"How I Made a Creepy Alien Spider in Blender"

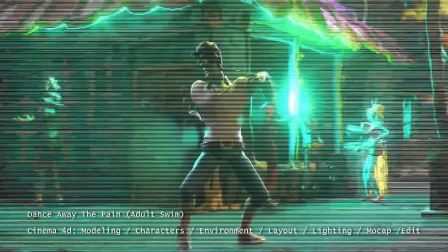0:05 Hello, my name is Sanjay Jit, and I'm a filmmaker, 3D artist, and game dev from Vancouver, Canada.
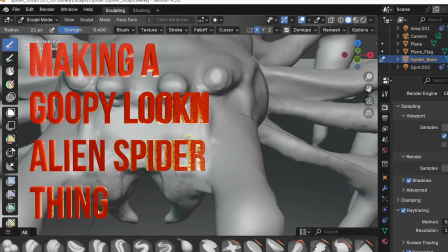0:10 And today I'm going to be showing you how I made this goopy looking alien scene in Blender.
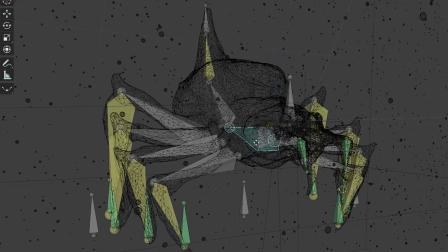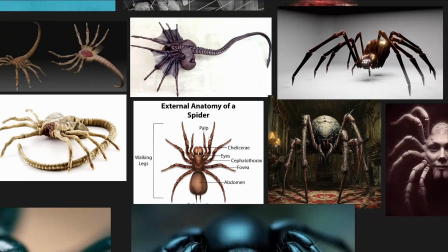0:21 So, as always, I like to start with reference imagery. My initial idea was just to create an alien-looking spider.
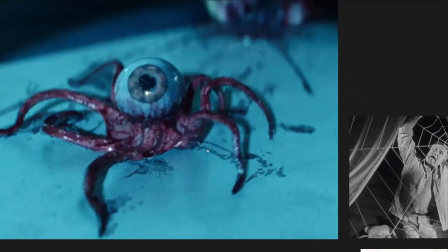0:27 Thus, here are some spiders and aliens. The face hugger is obviously a big inspiration here.
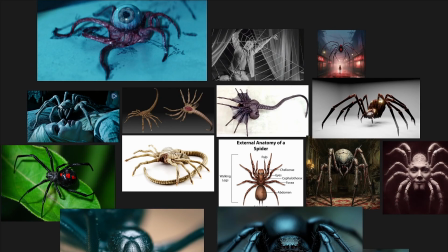0:33 And some common tropes we see is everything just kind of looks veiny, slimy, goopy, doopy, vascular, stringy, slithery.
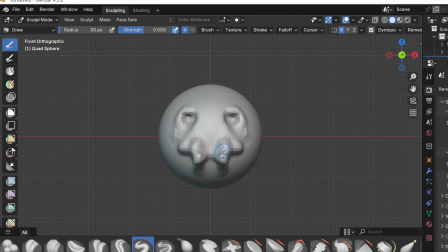0:41 So I sculpted this little guy using the Dino Toposphere, short for dynamic topology,
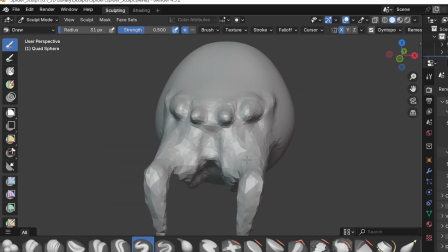0:46 which just basically lets you kind of retopologize it as you go, which is really useful if you're kind of sculpting very messily,
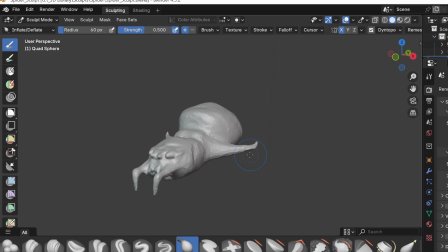0:53 like I am here. And I'm using the snake hook tool quite a bit.
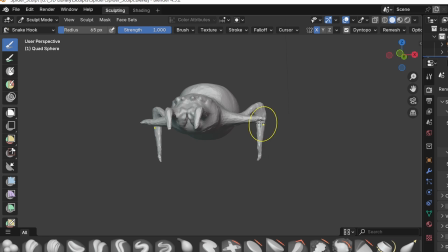0:57 I use it to extrude the face mandibles, as well as the limbs, of which there are quite a few.
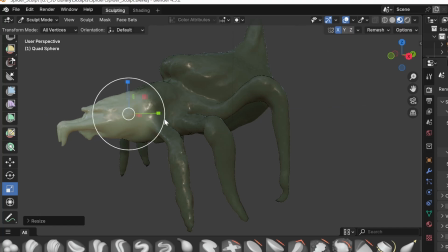1:03 And masking and using the scale tool is really useful, just to get the proportions right.
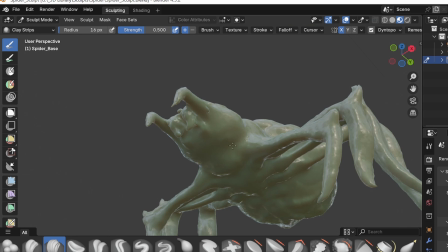1:09 And now I'm just trying to kind of bring it to life just by adding kind of veins and smaller details.
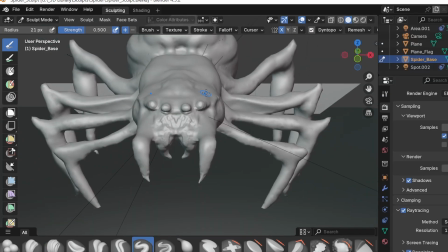1:14 This is usually the funnest part of the sculpt, I find. Already this goopy little guy is looking very friendly.
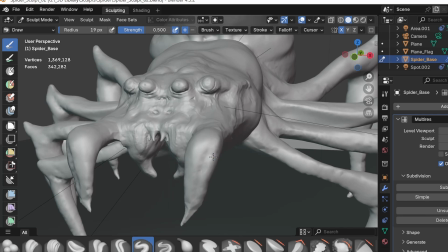1:20 And I know that most of the camera work is going to be on the face, so I'm trying to get most of the detail, focus most of my time here.
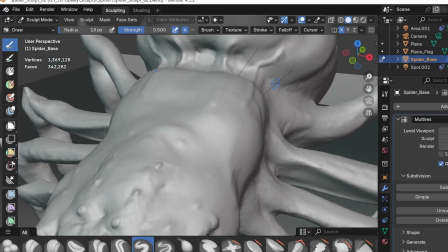1:27 And I don't mind if it's kind of overdone in that area, because eventually when the sculpt is finished, I'll decimate it and then bake the normal maps down.
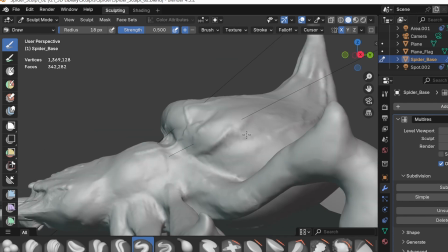1:36 And that allows me to preserve a lot of the detail while just being a lot more optimized and EV friendly.
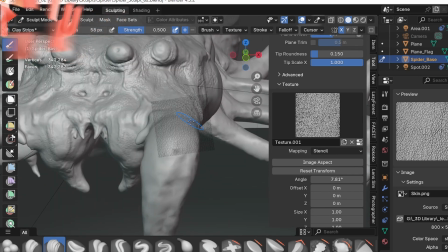1:42 You're just using noise as texture. And painting it, I just use kind of a single frog image.
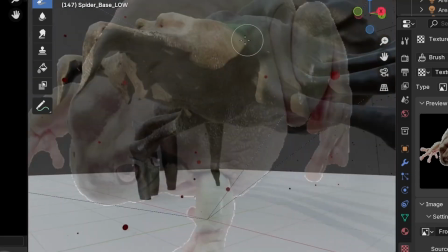1:48 And just I'm trying to find as many ways to use this as possible.
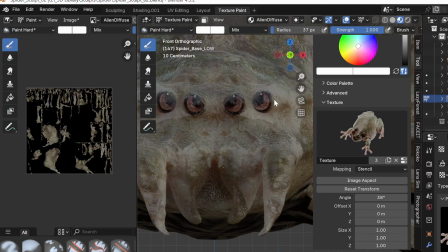1:52 I'm using this indent on the leg for a lot of the limbs, and then just the general skin just to cover the body with.
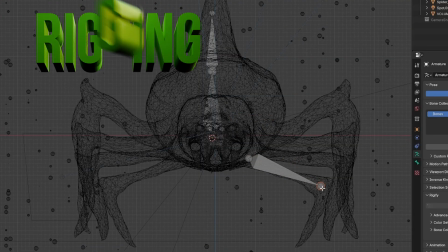1:59 It feels a little silly, but it works quite good. And now for the technical and not so fun part, rigging.
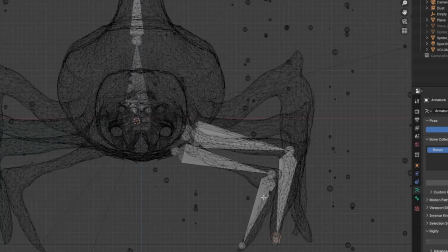2:07 Just placing bones by hand here. Nothing too complicated, just you can see 2 bones per leg.
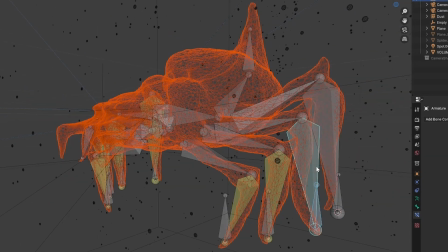2:13 And then I'm just duplicating them, mirroring them, and then adding a IK controller.
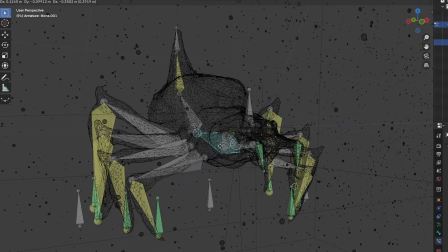2:20 And then after I rig it, I like to spend about 6 hours making it dance. You know, does this rig got moves?
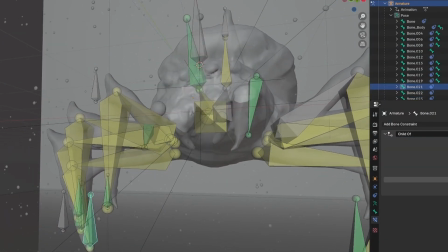2:26 Does it got style? These are some of the questions I'm asking myself. Is it fly? You know?
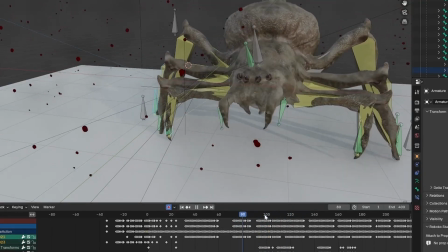2:32 And through trial and error, I'm just animating it, kind of giving it the simple, jittery back and forth look.
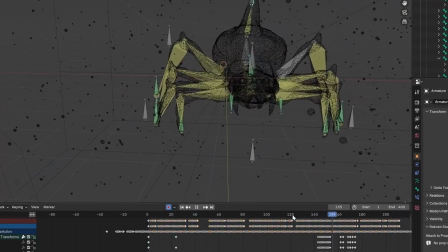2:37 And already it's coming to life. It's looking kind of creepy. Once again, janky, but endearing.
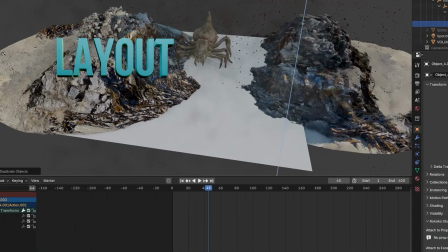2:44 I wish I had some more footage of the lighting here, but it really is just like 1 or 2 lights.
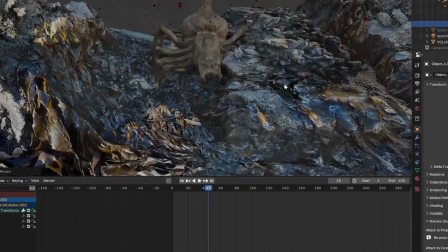2:49 One color in the foreground, and a key in the background.
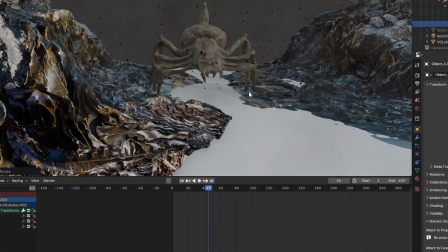2:53 And for the blocking, I'm just using like a single 3D scan I grabbed from Sketchfab here.
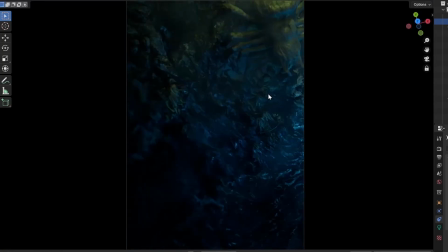2:59 And for camera, I'm just, mostly using this long lens. And I think I have it connected to a constraint.
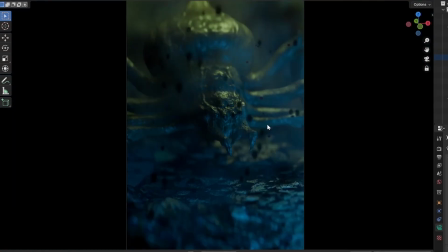3:05 I'll usually add a constraint with an empty for kind of secondary motion. The aperture is just wide open, so you get that soft, big depth of field.
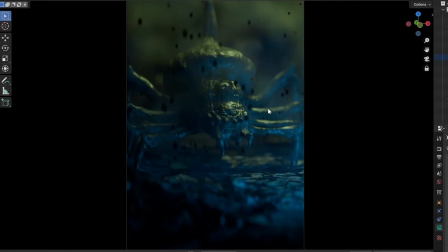3:13 A lot of just trial and error, seeing what works. Usually start with like a wider on a wide lens and then punch in the long lens.
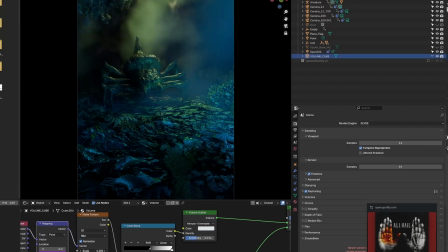3:19 And setting up the fog here. As always, this is such a great way to add atmosphere to any scene.
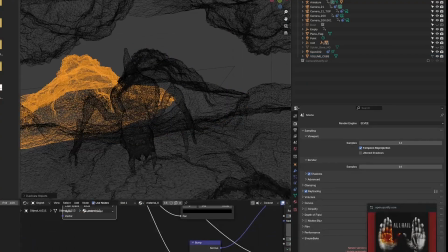3:24 And when all is said and done, I'll bring it into Resolve for color grade, and then I'll just do a sound design pass and also just make some music in Ableton.
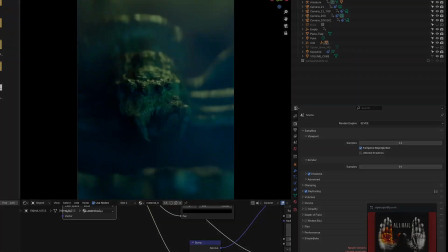3:31 And here's the final thing.
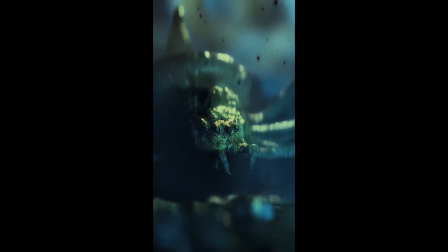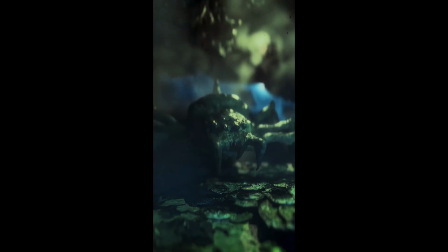3:42 Cool. Thanks for watching.